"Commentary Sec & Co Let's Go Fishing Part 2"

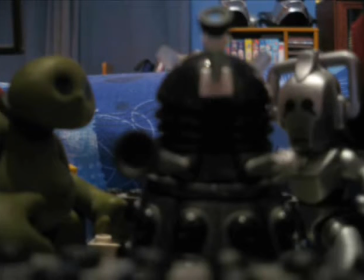0s
Hello again guys, and we are now at part 2 where all the real excitement comes in.
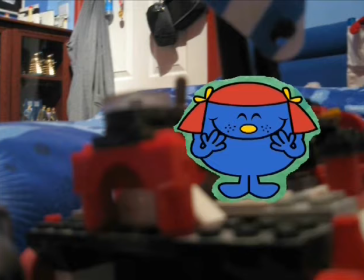7s
Yeah, this is the part where everybody finds out that the first mate's not on the boat and they're missing their fishing gear.
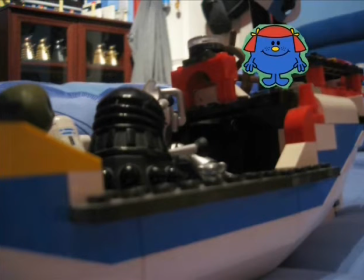15s
Like their fishing gear went missing, and until they actually have a look in the dinghy, they're not really sure why it's missing.
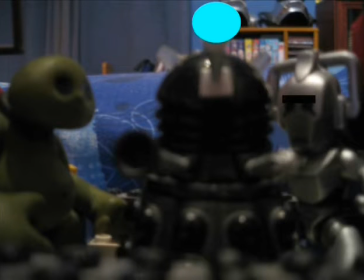30s
Yeah, in the original Huxley Pig episode, Horace just goes mad over the first mate not being on board,
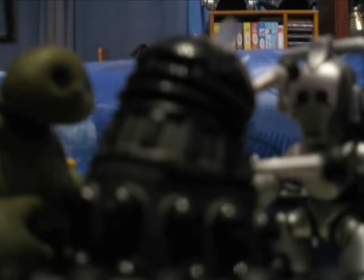39s
and it just ends with Huxley telling him to calm down. But here I wanted to up the humour by having Cyber smash him on the head with a frying pan or whatever it was.
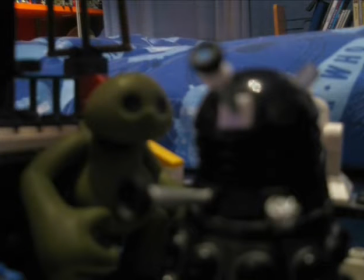51s
Yeah, just to make him calm down, rather than just saying, "Calm down, mate, calm down."
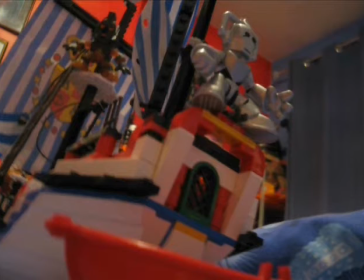58s
Yeah, in this world, the best solution to make somebody calm down after having a nervous breakdown is just whacking them over the head with a blunt object. And I should talk about the lifeboat that's used here as the dinghy.
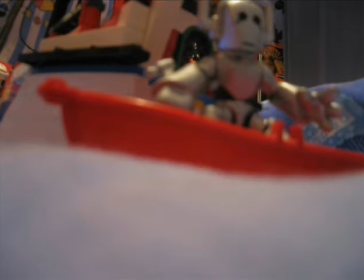75s
And the lifeboats, I think, came with a different Lego Sailor set, or maybe it came with the big boat.
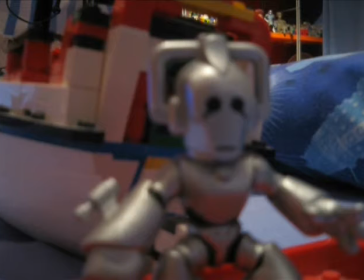82s
I can't really remember what it was. Did it come with the big boat, or was it in a separate set?
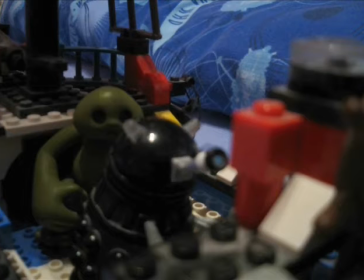88s
I honestly don't remember, because I've had that for so long.
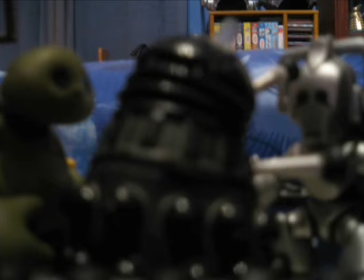93s
I don't really remember whether it came with the big boat or whether it was a separate set. But the point is, I got them both.
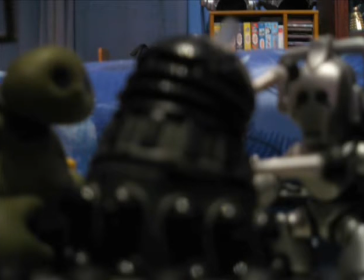106s
And I should also talk about the ocean in this scene. Like, for the shots in the ocean, I just used my bed,
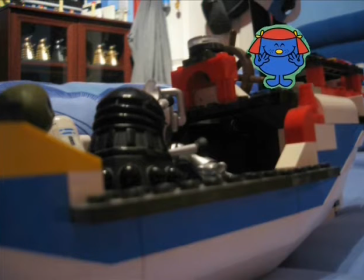117s
because I've got a blue sheet on my bed back then, and I just thought that would be the perfect ocean.
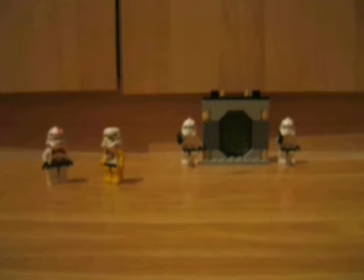124s
But the only downside is you can see everything else in the background, like my DVDs and my Doctor Who action figures.
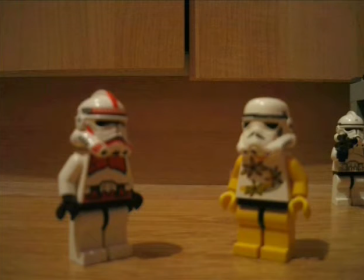133s
Oh yeah, and here's the introduction of David Thomas, the gay stormtrooper.
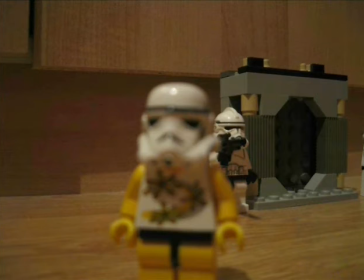138s
Yeah, this obviously came from inspiration from Little Britain, because I love Little Britain,
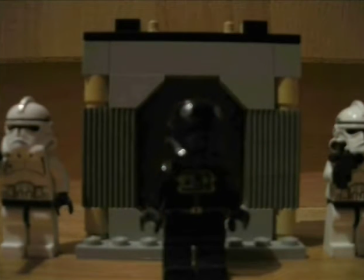145s
and David Thomas, the only gay in the Welsh village, was one of the characters that always made me laugh in the show.
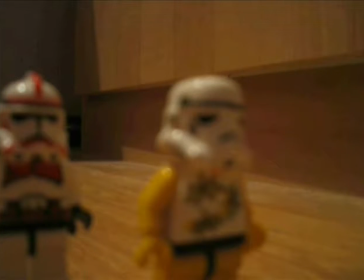153s
Like, just complaining about how he's gay and he would love to be in the company of other gay people, and yet whenever gay people do show up,
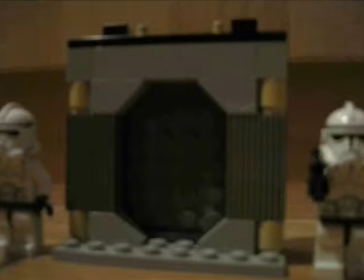160s
he just kicks them out, claiming that he's the only gay in the village. And I just thought, why not do a spin on this for Star Wars?
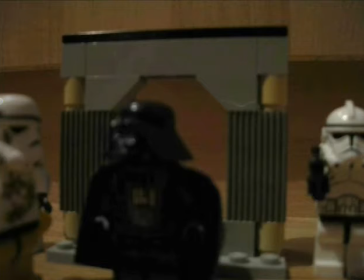169s
Just have this stormtrooper wearing a vest who wants to be the only gay in the Empire, and somehow manages to get Darth Vader to kill this other gay stormtrooper that just comes in.
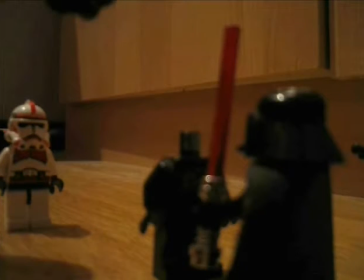183s
Yeah.
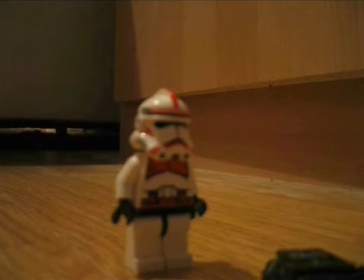187s
And this video was back when my stop motion techniques weren't as good as they are today.
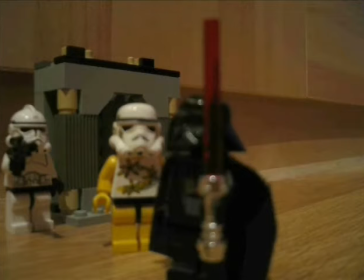194s
Though I have to admit, this bit where Vader's just waving his stick while saying, "There's no room in the Empire for douchebags."
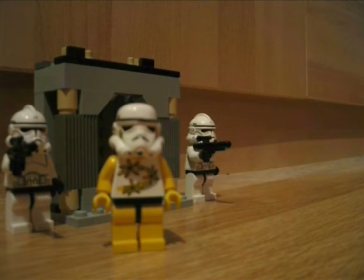202s
Yeah, that was the only a good bit of stop motion that I can remember from back in the day,
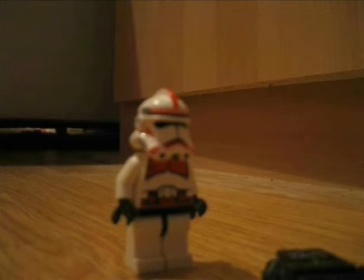208s
because most of the time the stop motion was pretty crappy compared to what it is today.
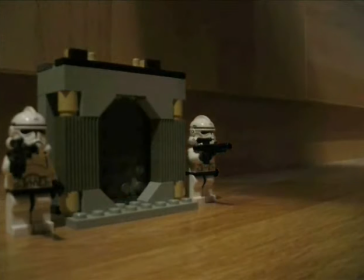216s
Yeah, and as years went on, I simply learned from those other mistakes and got better,
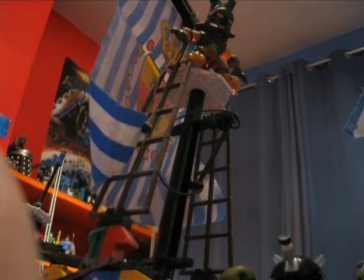222s
which explains why my animation today is less crappy than it was back then.
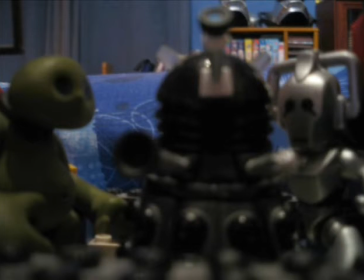232s
So yeah, as I said back then, when I did the ocean bits, there were downsides of it, because
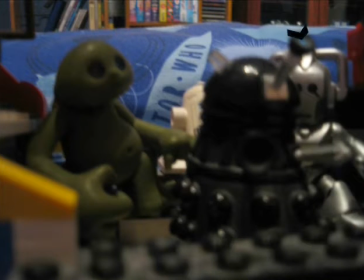239s
you could see everything in the background that was behind my bed, like my shelves, my Kick-Ass Dalek Emperor poster, my DVD shelf, my old videos, and my Doctor Who action figure collection.
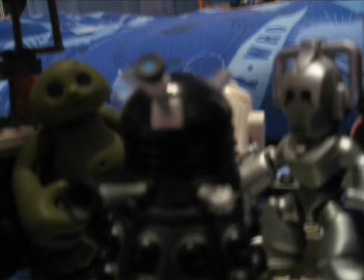256s
And this was back when I still had my old video cassettes, but I'd gotten rid of my... No, actually, I think I still had my video player back then, because I had a box TV that had a VCR in it.
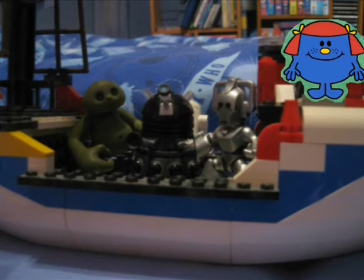276s
But after some time of it being on a TV bracket on the wall, it fell off and hit the ground. But luckily I wasn't in the bedroom at the time. I was downstairs playing on my Nintendo Wii when it happened.
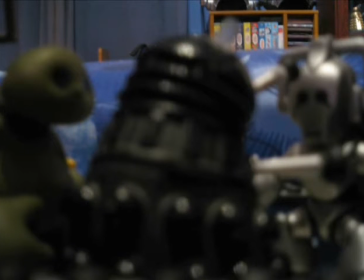292s
Yeah, interesting story. A TV fell off my wall and I wasn't in there at the time. And thank Christ I wasn't either.
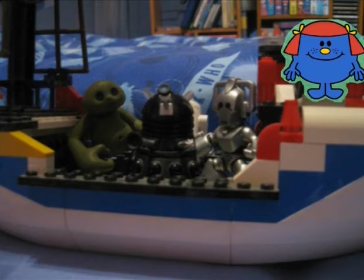301s
but the real funny thing is that in that incident, even though the TV fell from like a really high height,
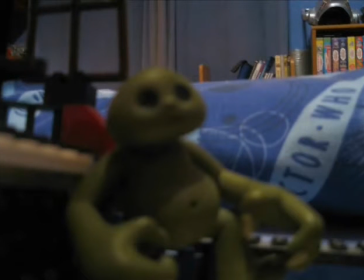309s
the damn thing still worked. Yeah, the damn thing still worked. Oh, and in a second, all the characters are going to be impelled from the boat sinking.
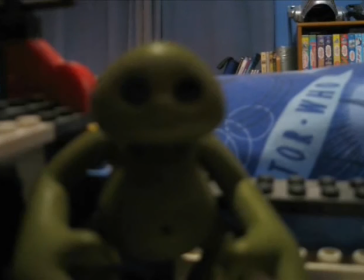321s
Yeah, for this shot, I just like tipped the boat like back and forth, and just got pictures of it.
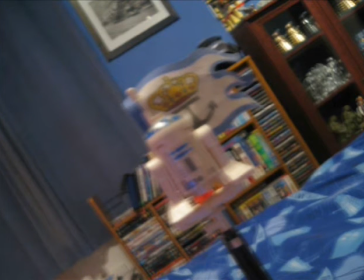332s
And I had to have Slovene fallen off the boat because in the original episode, Cuddles fell off the boat.
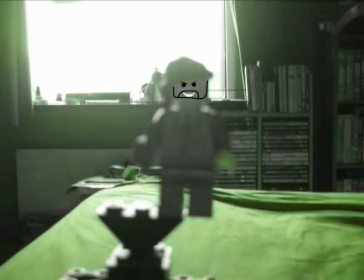340s
And this little bit with me going, oh yeah, my Lego me going, oh yeah, it's just like something random I came up with at the last minute.
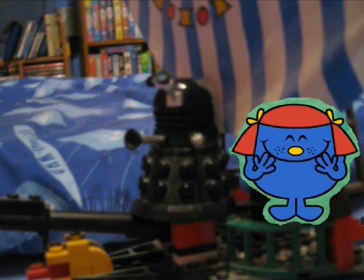350s
Right, it was inspired by the Kool-Aid guy from Family Guy when everybody in court keeps going like, oh no, oh no, oh no, and then he just crashes into the wall and goes, oh yeah.
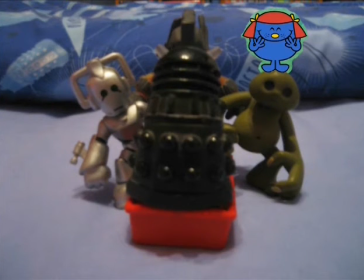363s
And this bit at the end always makes me laugh every time.
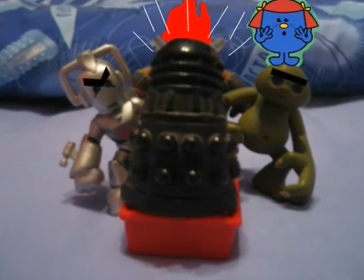367s
Because, like, Sek saying that he's still captain even though they're in a puny lifeboat,
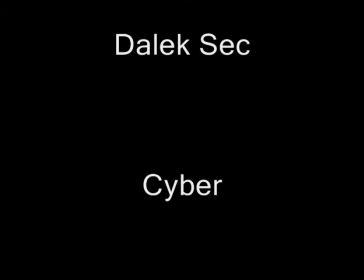372s
and everybody just gets really pissed off of him except for the Miss Giggles and does unspeakable things to him as the credits roll.
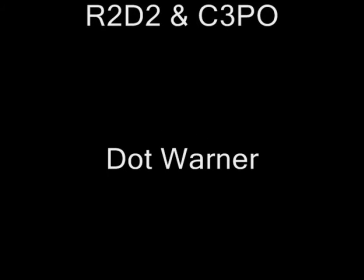381s
Yeah, Miss Giggles was the only one on that lifeboat that didn't get pissed off at him for what he was doing.
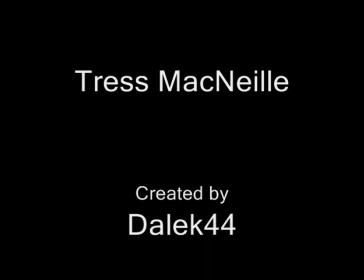393s
And yeah, that's pretty much the end of the episode. And I credited Tress MacNeille in a lot of these episodes where Dot Warner showed up,
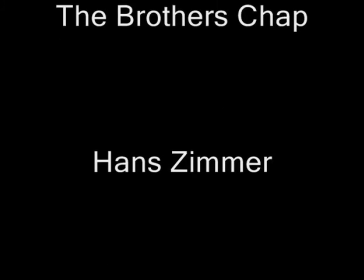401s
because this was before Boris Fangirl provided her voice for Dot Warner,
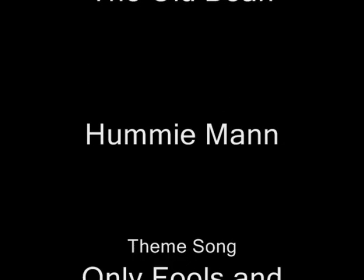406s
and because Tress MacNeille is one of my favourite voice actresses, I really wanted to give her credit,
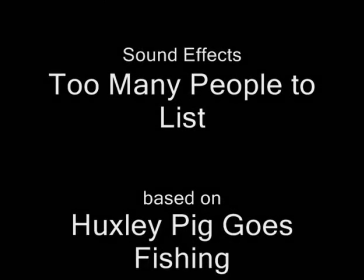411s
even though she never really actually provided her voice for it, and I don't know her.
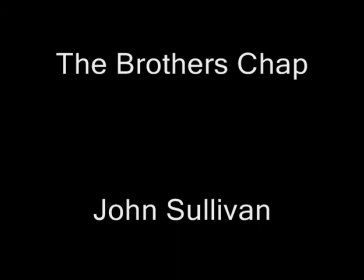418s
But I still wanted to give her credit. It's like they say, give credit where credit's due. So, well, that would be the end of the episode, except for this little extra bit at the end with Cranky noticing Sek inside of a lifeboat.
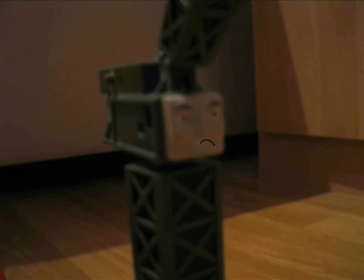433s
No, actually, it was a barge. Because I just wanted to show, like, the after effects of
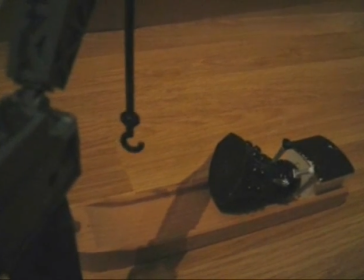442s
Sek getting beat up on the lifeboat and ending up on a barge. Yeah, it was funny.
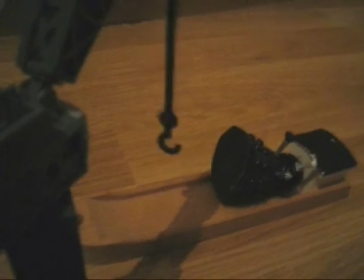449s
And that's pretty much all I can say for this very, very old video.
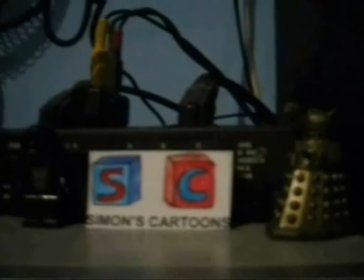454s
So, cheerio.